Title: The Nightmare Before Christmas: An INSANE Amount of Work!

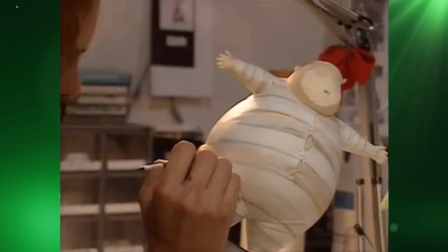[0:00]
Three years, 109,440 individual stop-motion frames,
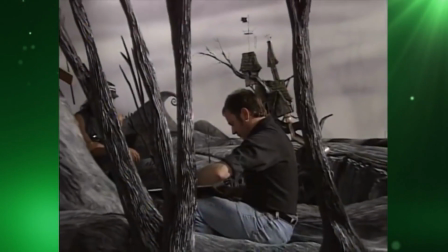[0:06]
19 sound stages filled with 230 unique sets and 227 puppets.
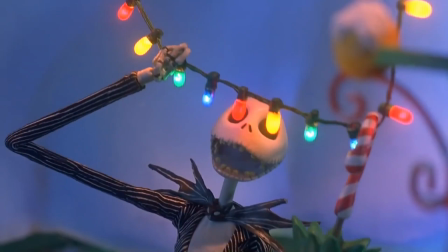[0:14]
The Nightmare Before Christmas was a truly Herculean task that was so expertly
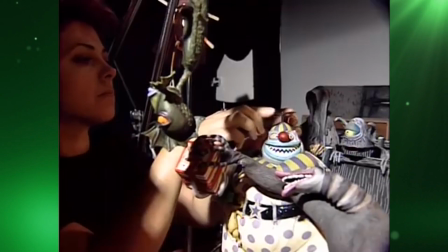[0:19]
executed that none of us even thought twice about the tremendous amount of work,
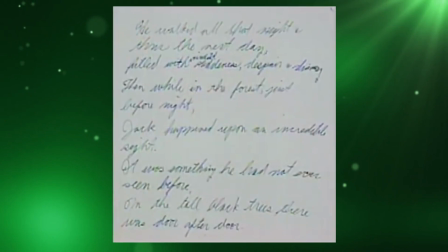[0:24]
planning and talent that went into creating it. Planning for The Nightmare Before Christmas started with Tim Burton's original poem and artwork.
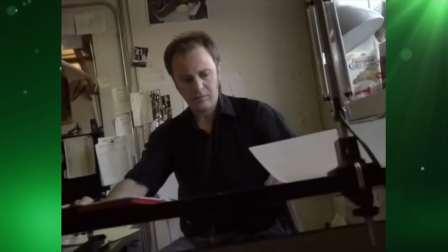[0:33]
Storyboard artists visualised what the story would be, producing hundreds of sketches that detailed exactly what was to happen in each scene.
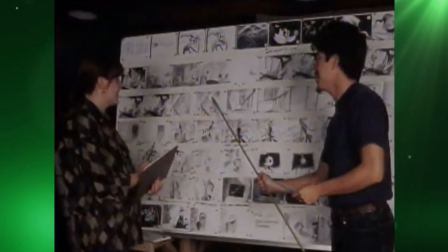[0:41]
But because The Nightmare Before Christmas was to be a stop-motion animated film,
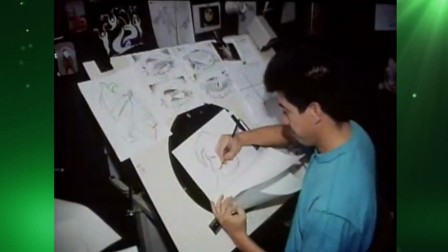[0:45]
these storyboards had to be especially detailed because, in addition to depicting how the story should flow, they had to show.
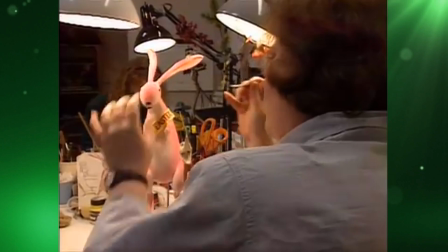[0:53]
The set builders, what sets and props they would have to build, the sculptors, what puppets they'd have to make and the movement they would have to achieve,
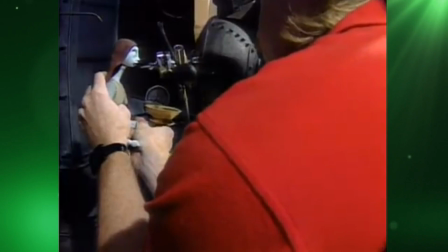[1:00]
the camera crews, how to frame certain shots and what motion control shots they would have to do,
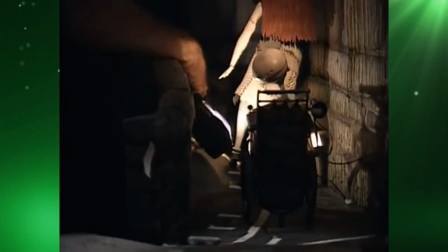[1:06]
and the lighting crew, the type, colour and positioning of their lights. In fact,
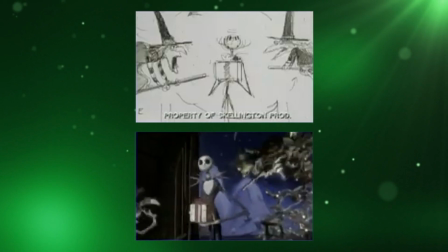[1:11]
the Nightmare Before Christmas' storyboards were so detailed that they virtually drew and animated the whole movie before they even began to shoot it.
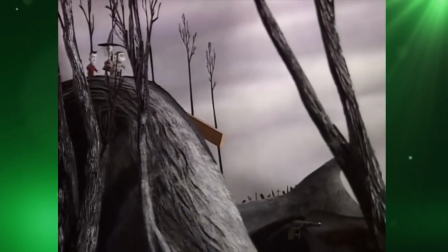[1:20]
The production design team created incredible sets that featured elaborate textures and detailed cross-hatching,
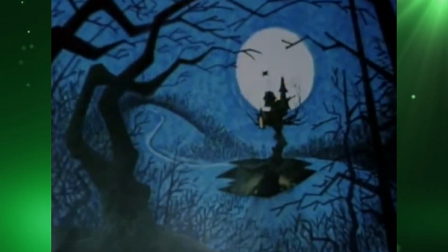[1:27]
attempting to emulate the drawings of pen and ink artists Ronald Searle and Edward Gorey.
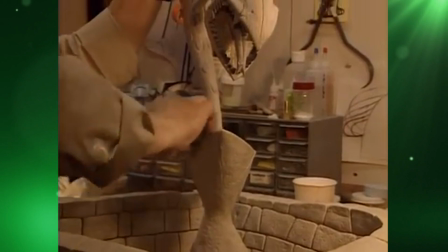[1:32]
They did this by coating the sets in plaster or clay,
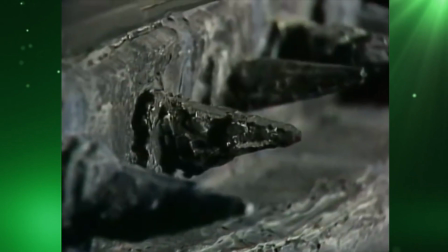[1:36]
and then scratching lines into the muddy mixture to produce an etched textural feel, almost like a living pop-up illustration.
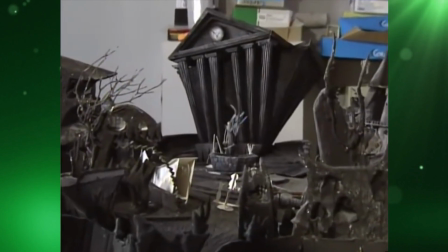[1:43]
Set building started by building mock-up sets at one-quarter scale to help get a look and feel for how the final set would be.
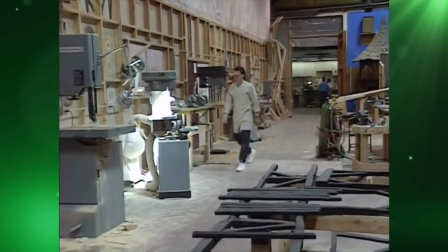[1:50]
These mock-ups also allowed them to plan how to break down the full-size sets into smaller sections to allow
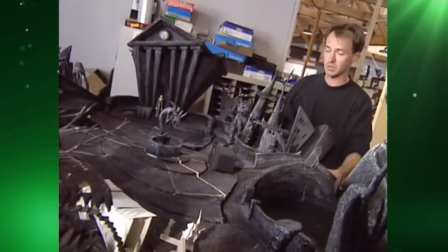[1:56]
the animators to easily reach all the areas without having to stretch over or lean on the set itself.
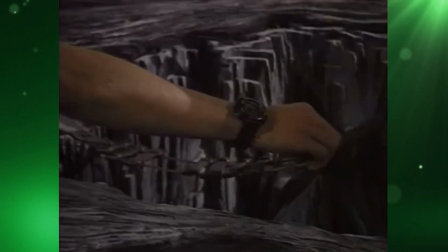[2:02]
When breaking down into smaller sections wasn't possible, the mock-ups allowed them to see where they could install trapdoors that the animators could
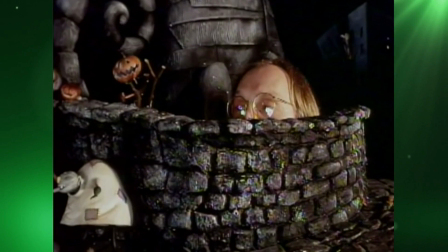[2:10]
open from underneath the set to allow them to access those harder to reach areas.
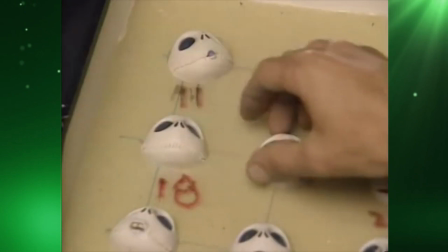[2:16]
Jack Skellington had to have over 400 different heads to allow him to express every
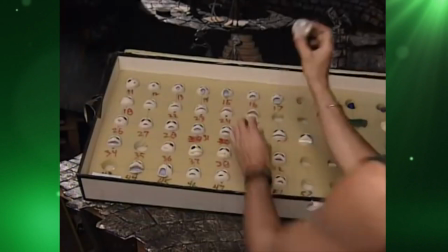[2:21]
emotion he had to transmit and mouth every word he had to say when talking or singing.
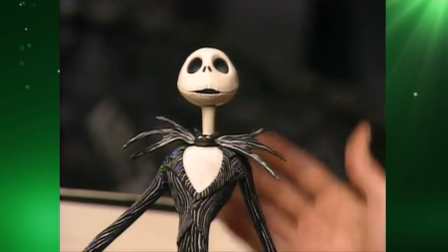[2:26]
But how did animators know which head they had to use in each frame of a particular scene?
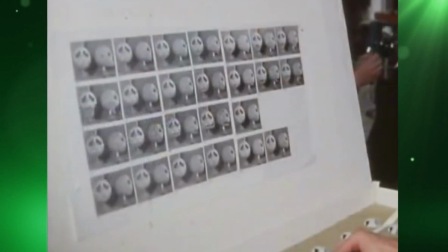[2:31]
Well, to solve this they took photographs of each head and fed them into a computer.
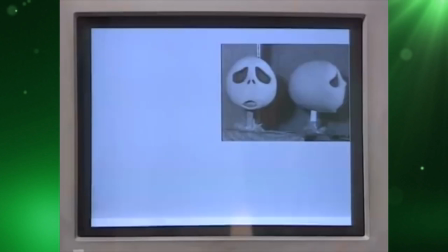[2:36]
From here,
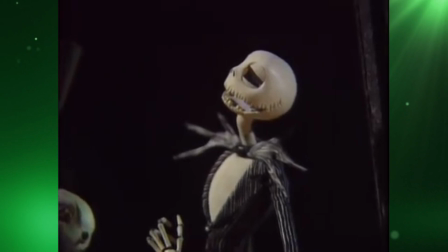[2:37]
they could select different photos and then run them in sequence and determine which head or mouth position was required for each frame within every shot.
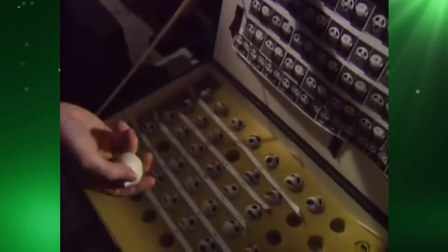[2:46]
This sequence was then printed off as its own unique storyboard,
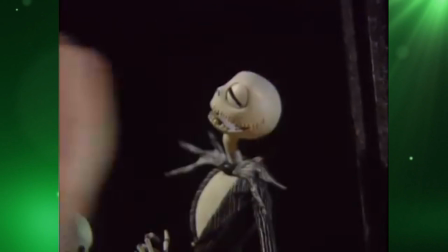[2:50]
so animators never used the wrong head in a shot or forgot to change the eyes for the three frames it took to make Jack Skellington blink.
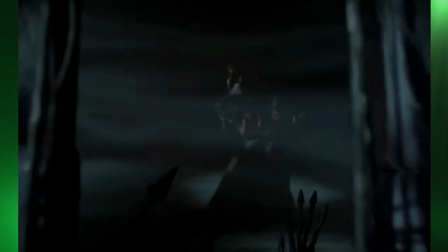[2:57]
And this was tremendously important because stop motion animation isn't the same as traditional cell animation.
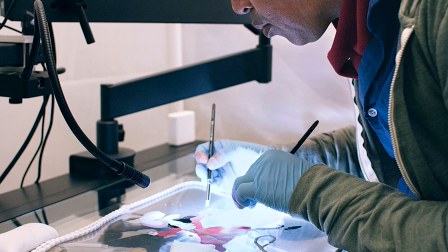[3:03]
With cell animation, if you notice something wrong in a frame, you can simply take that frame out, erase it, adjust it, or redraw it.
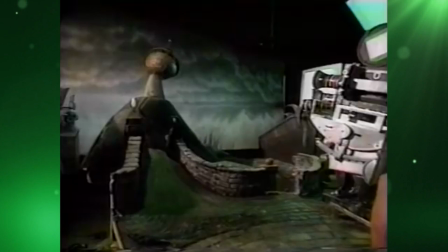[3:11]
But if something goes wrong with stop motion, if a camera slips, a light breaks, or a puppet moves or breaks,
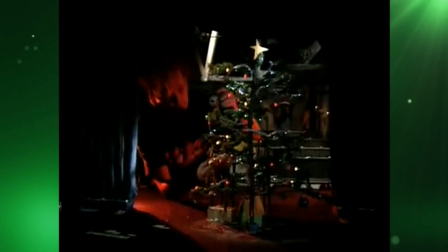[3:17]
and if it goes unnoticed or can't be repositioned exactly, the whole sequence has to be reshot from the start.
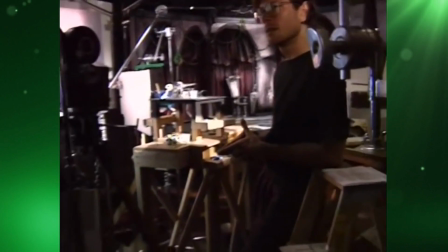[3:24]
To prevent this from happening, the Nightmare Before Christmas animators came up with two unique inventions.
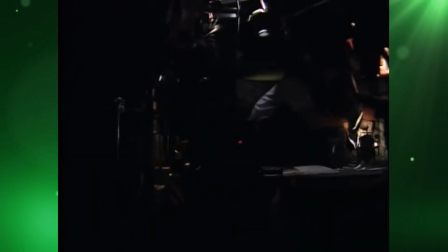[3:30]
The first was a current-level sensing alarm. This alarm beeped when the current being used on the set dropped below a predefined level,
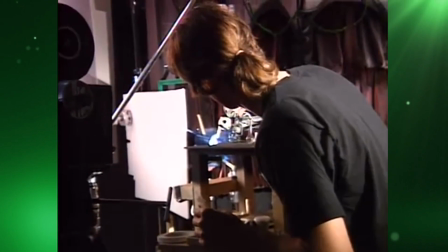[3:38]
thus warning animators that they were pulling less current than normal, therefore a stage light had probably failed.
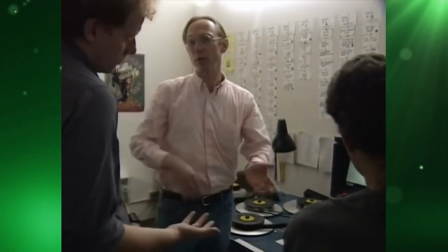[3:45]
The second invention was a frame storage device with a video screen.
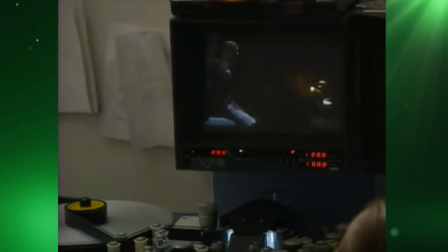[3:48]
This device enabled the animators to flip between the previous two frames they'd shot and the current frame they were working on,
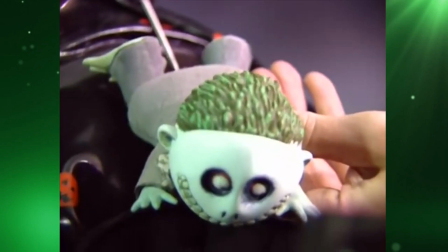[3:55]
allowing them to not only see how smoothly and far a character moved, but also to seamlessly replace a puppet or prop should it break mid-shot.